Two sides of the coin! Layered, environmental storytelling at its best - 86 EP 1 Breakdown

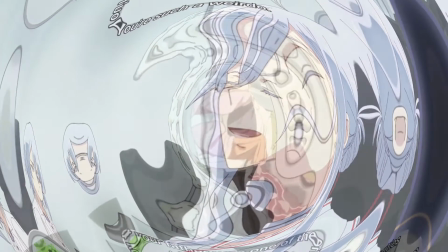11:47 to see that playing out in our flip side we are introduced to the system which
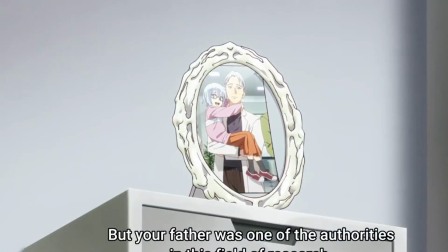11:52 they link towards the 86 called Pararade we are also given little nuggets again that the enemy we're fighting is the legion this conversation is giving us more details about the real world the fact that she gets excited
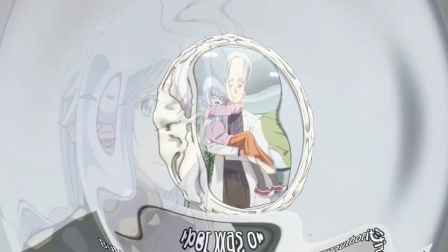12:06 over real eggs real milk the way that it is brought up the way that
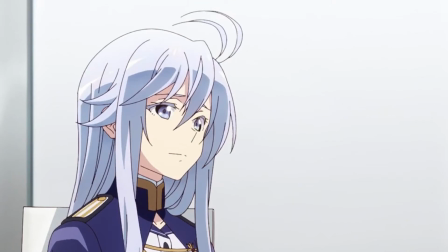12:10 it is spoken about suggests that these are rare commodities that food in food in this world has moved beyond and gone something synthetic as she puts it artificial annette's fun sense of humor as the two have a little
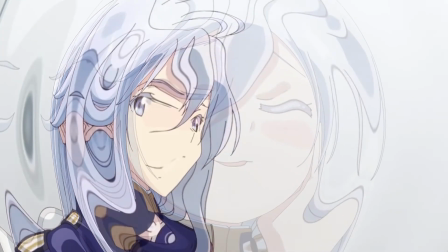12:24 light bantering moment which is a nice break from all the heavy tension building where we find out that her suitor has been cheating and she decides to let him
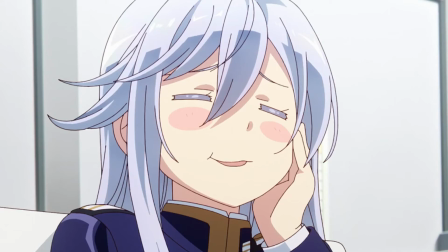12:33 know that she knows in style but then we get the first of our proper transitions our hardcore transitions where we drop the cream puff on the floor then drops us back into the present lena
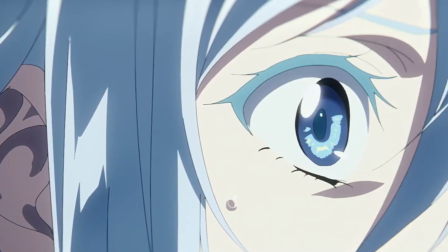12:47 is back in control of the 86 we're back into a fight but this fight goes horribly wrong very very quickly as we start to see more and more
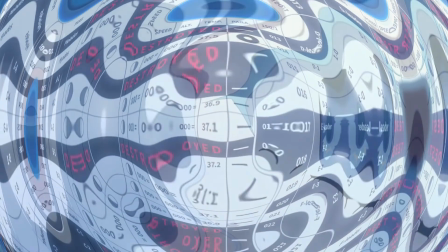12:56 of these drones are destroyed and at this point it is only just a name
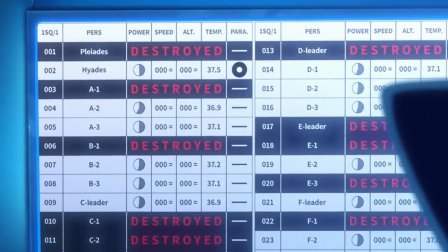13:00 being blacked out with the word destroyed upon it nothing more still trying to keep up the idea that these are nothing more drones there's no nothing human about this lehna then tries to apologize for the fallen units where we start to have a very
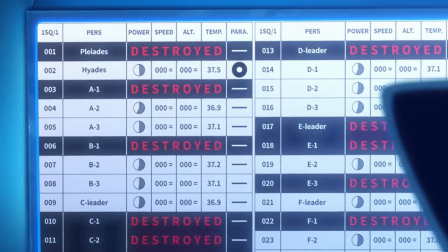13:16 scary foreboding cautionary warning our warning comes from one of the units he's obviously in charge of he says say hello to the
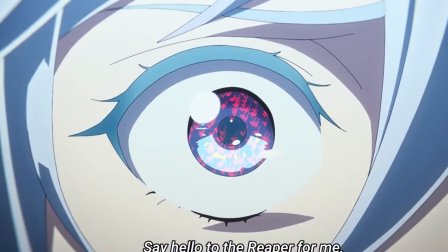13:26 reaper for me so it isn't just a ghost story so this drone is aware of the other drone again i am air quoting by this point you can start to guess that the 86 are very much alive and not in the same sense as drones you know that there is something going on something bigger
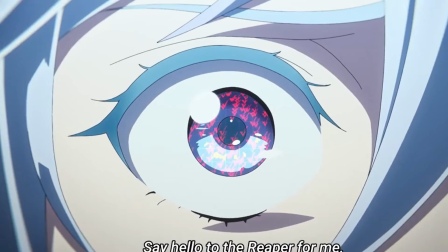13:46 going on we see some flowers and the flowers from before are simply for the fallen units because lena feels bad she treats them as people she sees their passing as something to mourn where we start to get
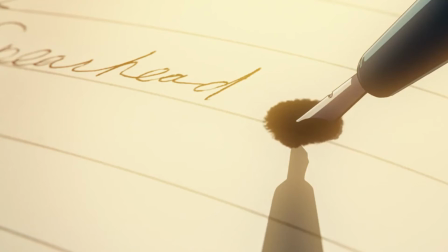14:01 more build of tension we get more build of as she starts to connect to the spearhead processor and i like the way that this builds up a lot of tension we get that beeping that high-pitched note which starts to put us uneasy and we see the ink slowly leaking out onto the
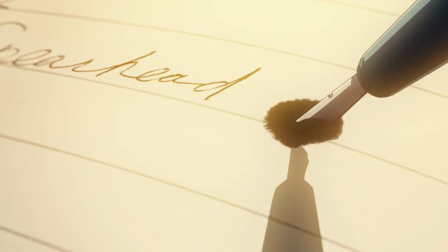14:18 page really nice visual and that cuts to a title card and that ends our time in the first half of the coin let's flip the coin over we
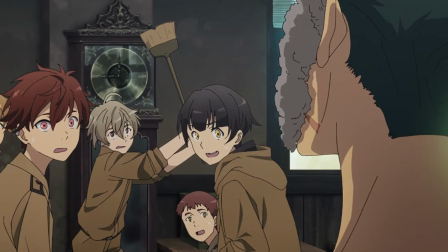14:28 get a cold open to a new side a new district perhaps and a new mc and it's a very different contrast let's talk about contrast so we get different color palettes as well the first color palette lane is world is a blue world it's blues it's whites it's very cold it's very detached it's
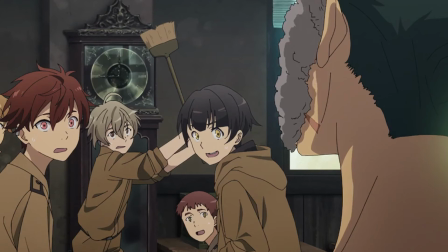14:47 very futuristic and sterile whilst in this world we're seeing things like yellows and reds which are warm but they also give that hint of danger the world around us is completely different from lena's very built up modern very nice looking world but we're getting
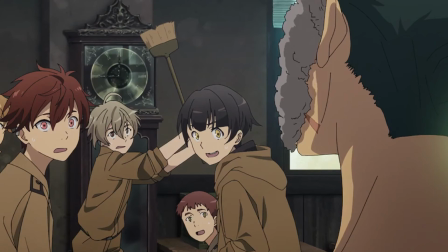15:04 a more aged down world which feels a bit more cozy feels a bit more like this world has been lived in it feels like it's got a story to tell these buildings have
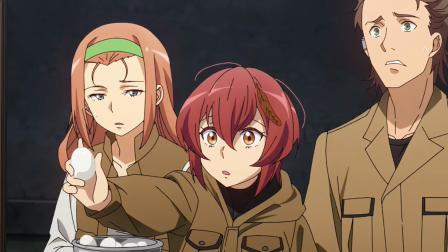15:13 a story to tell but it immediately feels more fun more happy the people around are happy and jovious they care for one another they are joking it is great we see real eggs being shown again contrasts this is a world that still is attached to nature still hasn't gone forward into artificial notice
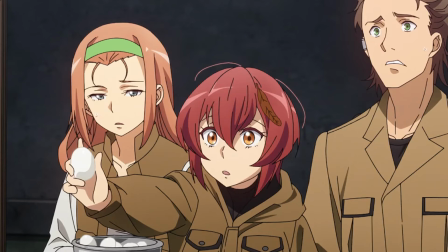15:32 as well that everybody here has colored hair everybody is different they're not they are unique they have their own visual traits unlike the world that lena is in i keep saying world i know it's district just for now they feel like worlds apart to me And that is our hint that these indeed
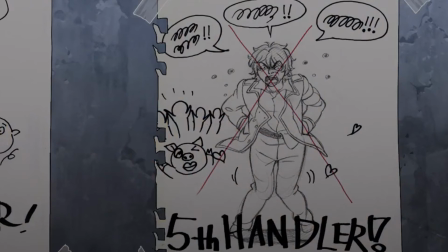15:48 are our 86 as we start to see the lineup of ex-handlers and we are on our fifth handler.